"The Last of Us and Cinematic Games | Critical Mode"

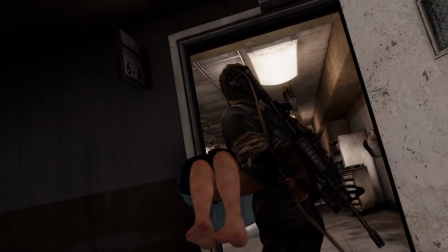1251s
To anyone who's ever asked, why isn't The Last of Us just a movie, this is your answer.
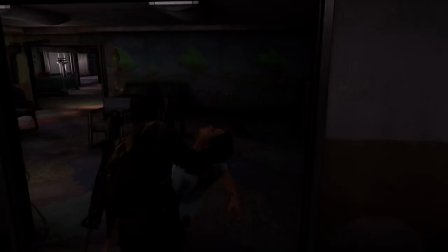1256s
Well, everything we've gone over up until this point could also be your answer, but But if I have to be overly reductive and boil it down to just one moment, then it's this scene right here.
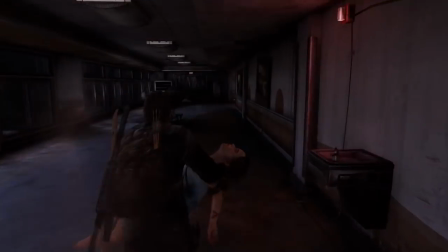1265s
This easily could have just been a cutscene, but it's very purposely not. You have to be the one who pulls the trigger.
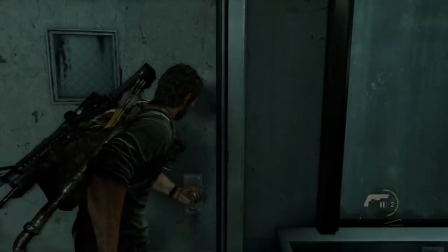1271s
This scene will not continue until you do so. And this isn't a choice. It's not about getting the good ending or the bad ending, it's just about getting to the ending.
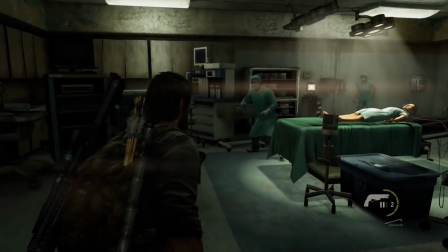1280s
The only ending there could ever be.
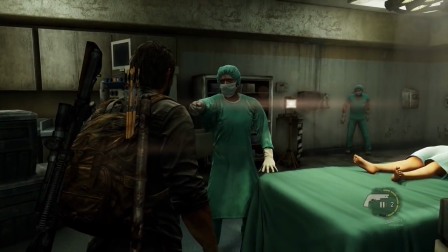1282s
You as the player don't have any agency over this scene because 100 times out of 100 times, When Joel enters that operating room, he kills that surgeon.
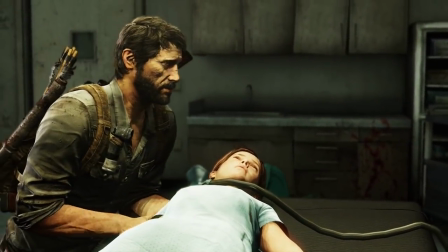1291s
He, at least in his mind, saves Ellie, and Joel is the character we're playing as. We're Joel here, so there's nothing left for us to do except pull the trigger.
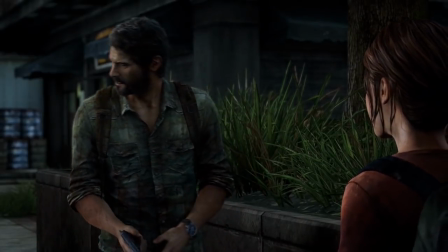1300s
This is where all the work that went into developing the relationship between Joel and Ellie and the player finally starts to pay off.
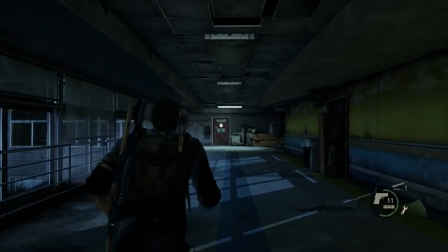1307s
Because if you're not invested at this moment, if you don't want to save Ellie just as bad as Joel does, then this scene doesn't work, not to its full potential.
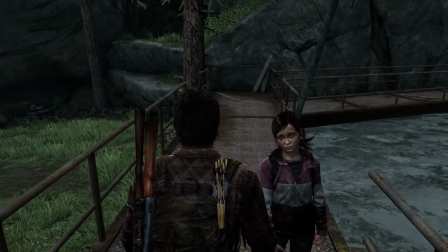1315s Joel.
This is the point behind all those minor interactions, all those perspective changes, and even all those cutscenes.
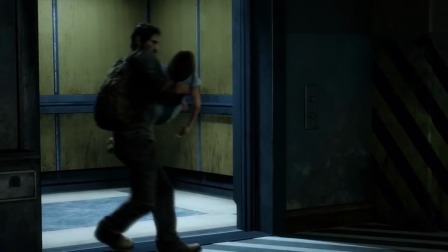1322s
To get you to buy in, to make you care about these characters, and to make you question if they, and by extension you, are really doing the right thing here.
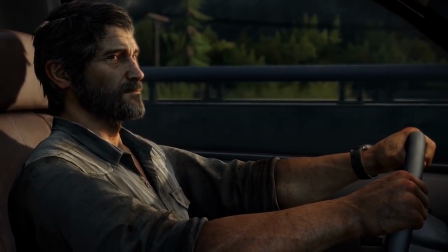1329s
And this is only the first half of what makes The Last of Us one of the most divisive endings in video game history.
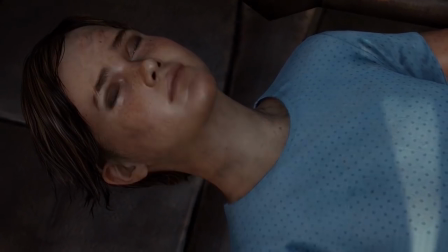1335s
After escaping the hospital with Ellie and killing Marlene in the process,
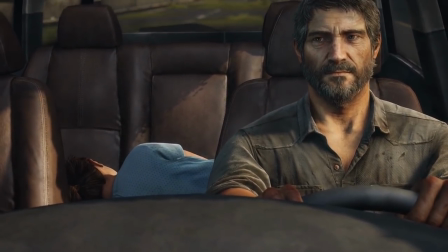1338s
Joel eventually decides to lie to Ellie about what happened with the fireflies, and tells her they weren't able to derive a cure from her.
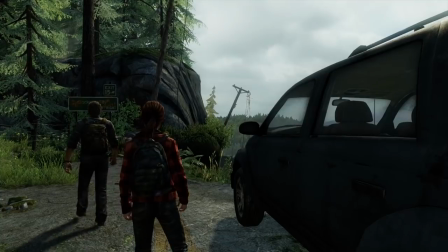1345s
After some time, Joel and Ellie reach the settlement Joel's brother Tommy has established, and the game switches back to giving us control of Ellie instead of Joel.
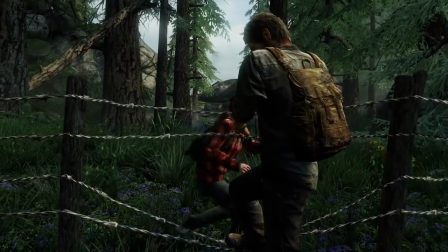1353s
And this is finally where I can make good on the point I originally made all the way back in the prologue, and that is that it's very important that we're not playing as Joel here.
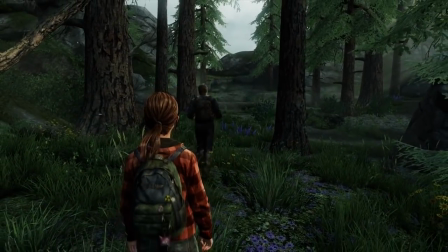1361s
Now that we aren't controlling him, we can observe Joel free from the inherent bias that comes with playing as the character.
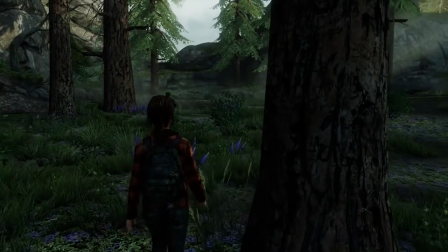1366s
And what we see is someone who we can no longer recognize as a selfless or heroic person, and instead is actually someone who is rather weak and selfish.
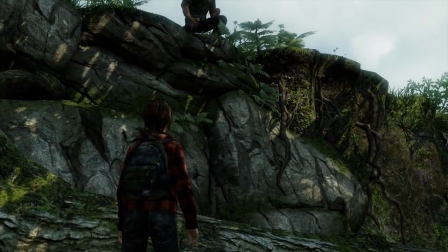1374s
While he's happier than we've ever seen him, now openly bringing up Sarah and telling Ellie how much she would have liked her,
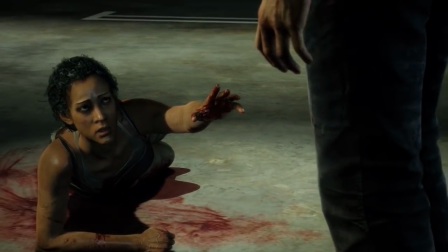1379s
we also know what that happiness cost him, and more importantly, we know what that happiness cost Ellie.
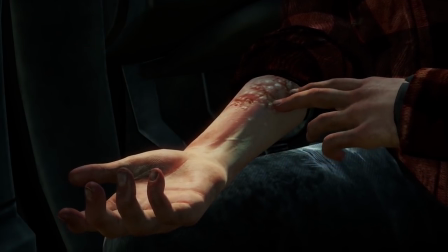1386s
She's still visibly sullen and unable to come to terms with the fact that, even after everything she's been through, she still failed to find a cure for the infection.
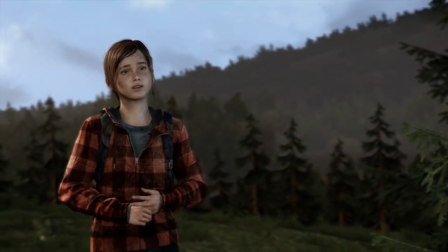1394s
She failed at what she had come to accept as her destiny. It's a real emotional low point for both Ellie and the player.
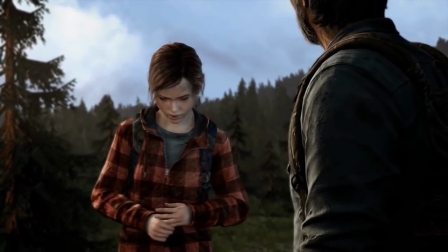1401s
Before going any further, Ellie stops Joel and demands he tell her one last time that he's telling the truth about the fireflies.
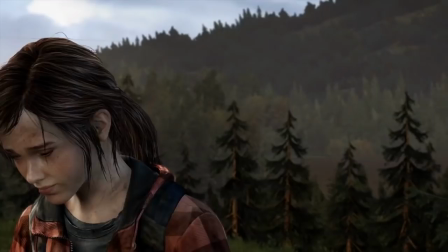1408s I know that's not what you want to hear right now. Swear to me.
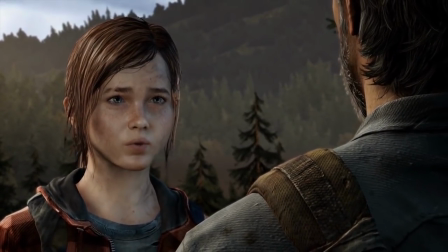1415s Swear to me that everything that you've said about the fireflies is true.
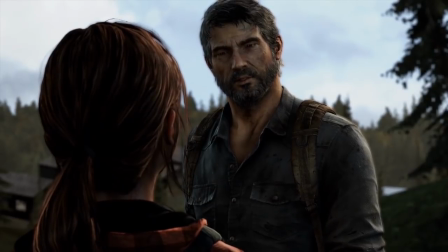1423s I swear.
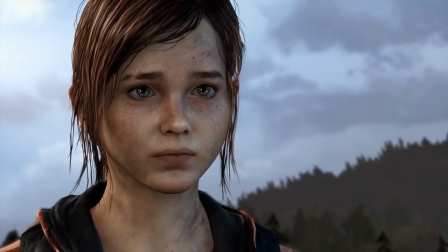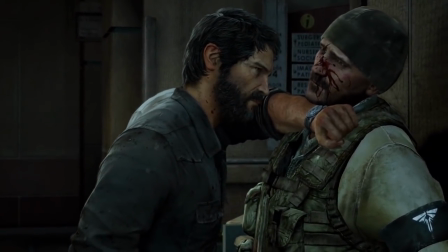1437s
The somewhat open-ended nature of this ending means that players are going to have a lot of different opinions about how good or bad Joel is,
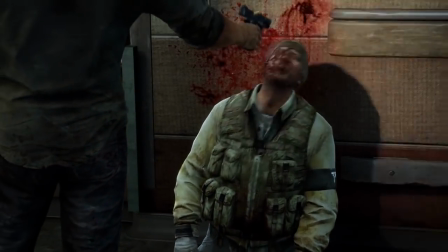1444s
but whether you think he's a morally complicated anti-hero or just a straight up villain,
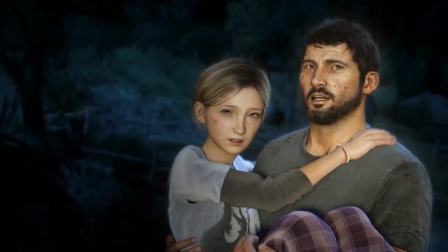1449s
it's hard to see him as the altruistic hero we may have assumed him to be at the beginning of the game.
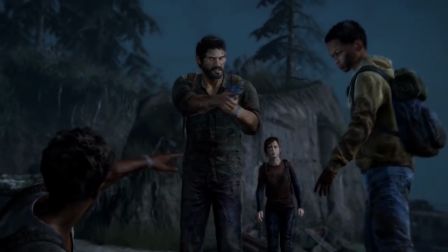1454s
So up until now this video has been pretty effusively positive about The Last of Us, but that doesn't mean I think it's perfect.
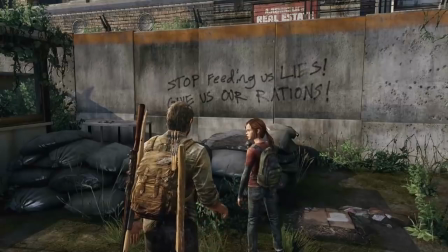1460s
The moments of interaction I pointed out earlier are admittedly a fairly small chunk of the total time you will actually spend playing The Last of Us,
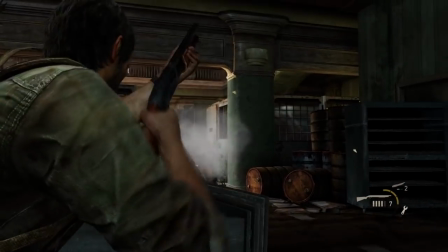1467s
and while there are certain Certain things I like about the core gameplay, namely the combat, I do agree with many critics that it's largely overused.
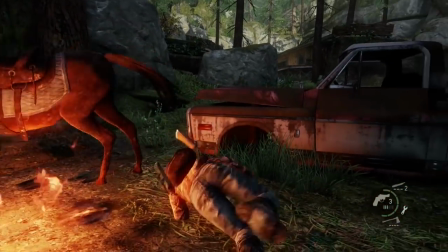1475s
All of the good that the combat does to add to the mood and dire tone of the world is ultimately undercut by
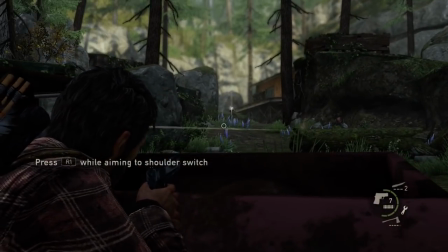1481s
all the times an action sequence feels like it was squeezed in just because we've gone too long without actually firing a gun.
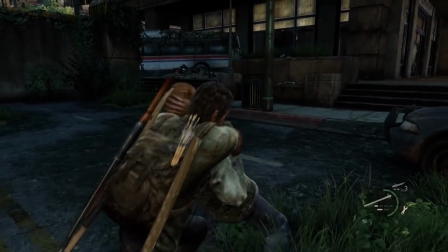1487s
Ideally, I would have liked to see them break even further away from the mold of what we think of as a contemporary action game.
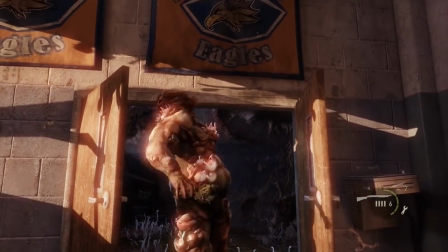1492s
I wish they were more okay with having even longer sections where there isn't any real combat.